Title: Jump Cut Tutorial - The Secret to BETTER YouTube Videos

Today I want to talk about the number one technique that I believe all YouTube creators should know and master. Or at least you guys, the ones who are watching this video because probably you make talking head type of videos for YouTube where you're looking directly into the camera and you're having a conversation with your audience. And this technique is called the jump cut. You might already be incorporating jump cuts into your videos but today I wanted to talk about how you do them properly and how you can use them and execute them more effectively in your videos. And the biggest reason for using a jump cut is to include a faster flow to your videos. It's just easier as a viewer to consume a YouTube video that has jump cuts in it. But that doesn't mean that you want to include jump cuts left and right. You don't want it to be too distracting. The other reason for using jump cuts is that it can make your production process a lot easier. Usually what I do is I write down bullet points to outline the script for my video and then I kind of do multiple takes for the same point and then I just pick the take that I like best and weave that in using jump cuts to create my final video.
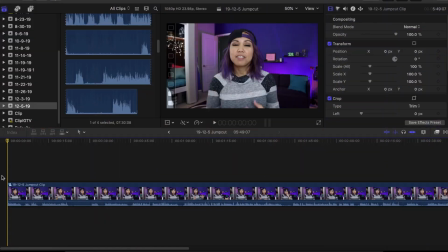So let's jump into Final Cut Pro and let me show you how to do jump cuts. So I'm just gonna edit the intro that you just saw right now. This is what the unedited clip looks like. As you can see here these are the audio waveforms and you definitely need to have those on
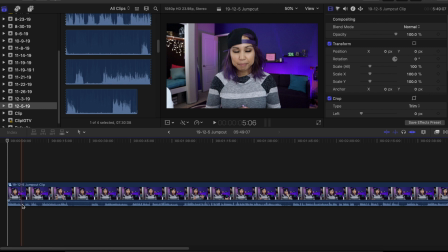so you can do these jump cuts because it's really based on your dialogue and when you're talking. So I'm gonna zoom in a little bit here and show you what this looks like unedited cool
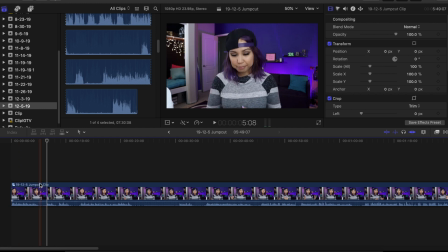so you can see that I look down at my notes when I'm done with that first sentence so basically what I'm gonna do is hit the hit the letter B because this Final Cut Pro and that's the shortcut to get the blade tool to make a cut right so here I've made a cut I'll zoom in a little bit more and you can see that I make the cut right
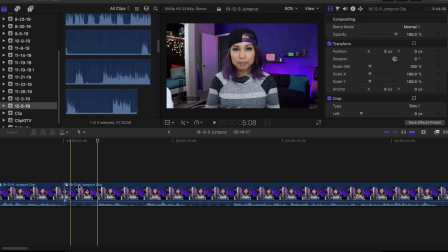at the end of the sentence now let's continue going I check my notes to see what's next I have a tendency to say okay when I mess up which makes it really easy because if I say okay
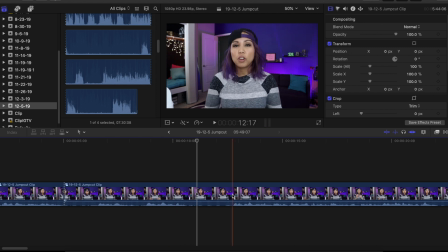at the end of something I know to just cut it out so these are all just mess ups and let's see I'll just cut it right here because I think this one's a good one so once I make the cut I'm gonna cut it out right So let's delete it and then we'll see what the rest of this looks like
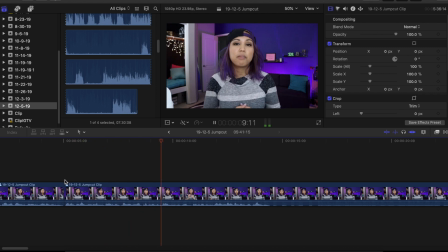Boom, okay, so that's where we end so this is what this jump cut looks like now
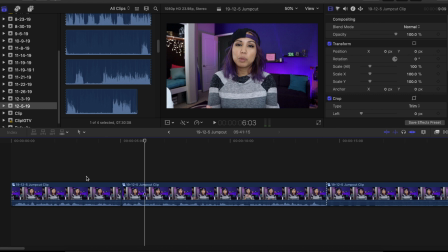So You could see that it it cuts straight to the next sentence, right? Which is the essence of a jump cut, but we want to make it a little bit tighter just because it's you know not natural there's like a pause and the whole point of
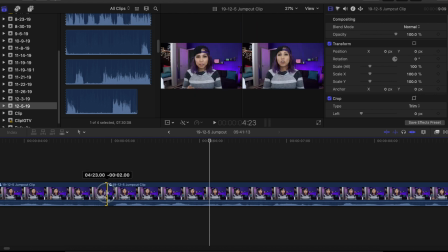this is to you know to make a faster flow so I'm just gonna drag this to make it a little
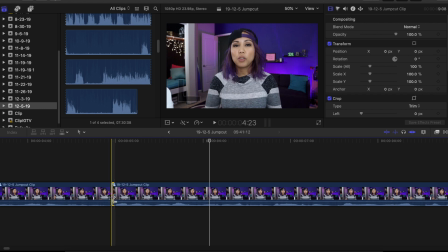bit tighter as in cut more of the dead space out and just try to go straight to the talking right so it's gonna look more like this see how it's a little more faster pace so I
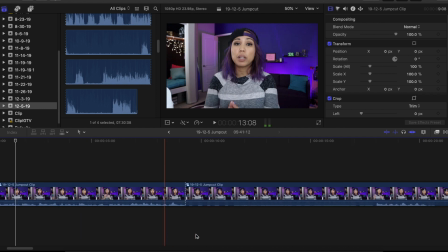like how that turned out let me just show you one more part so here I end this sentence silence silence silence this is me checking my notes here's the final line all right so it's just and this technique is called the jump cut so i'm going to cut this out
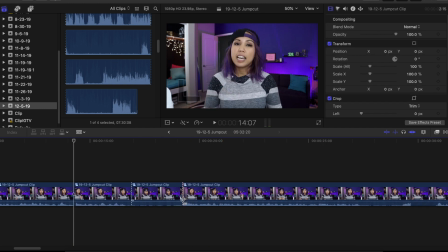cut out the space and i'm going to just start the next sentence so you guys can see all right so it looks like this again not tight enough so let's just uh let's just tighten that up boom boom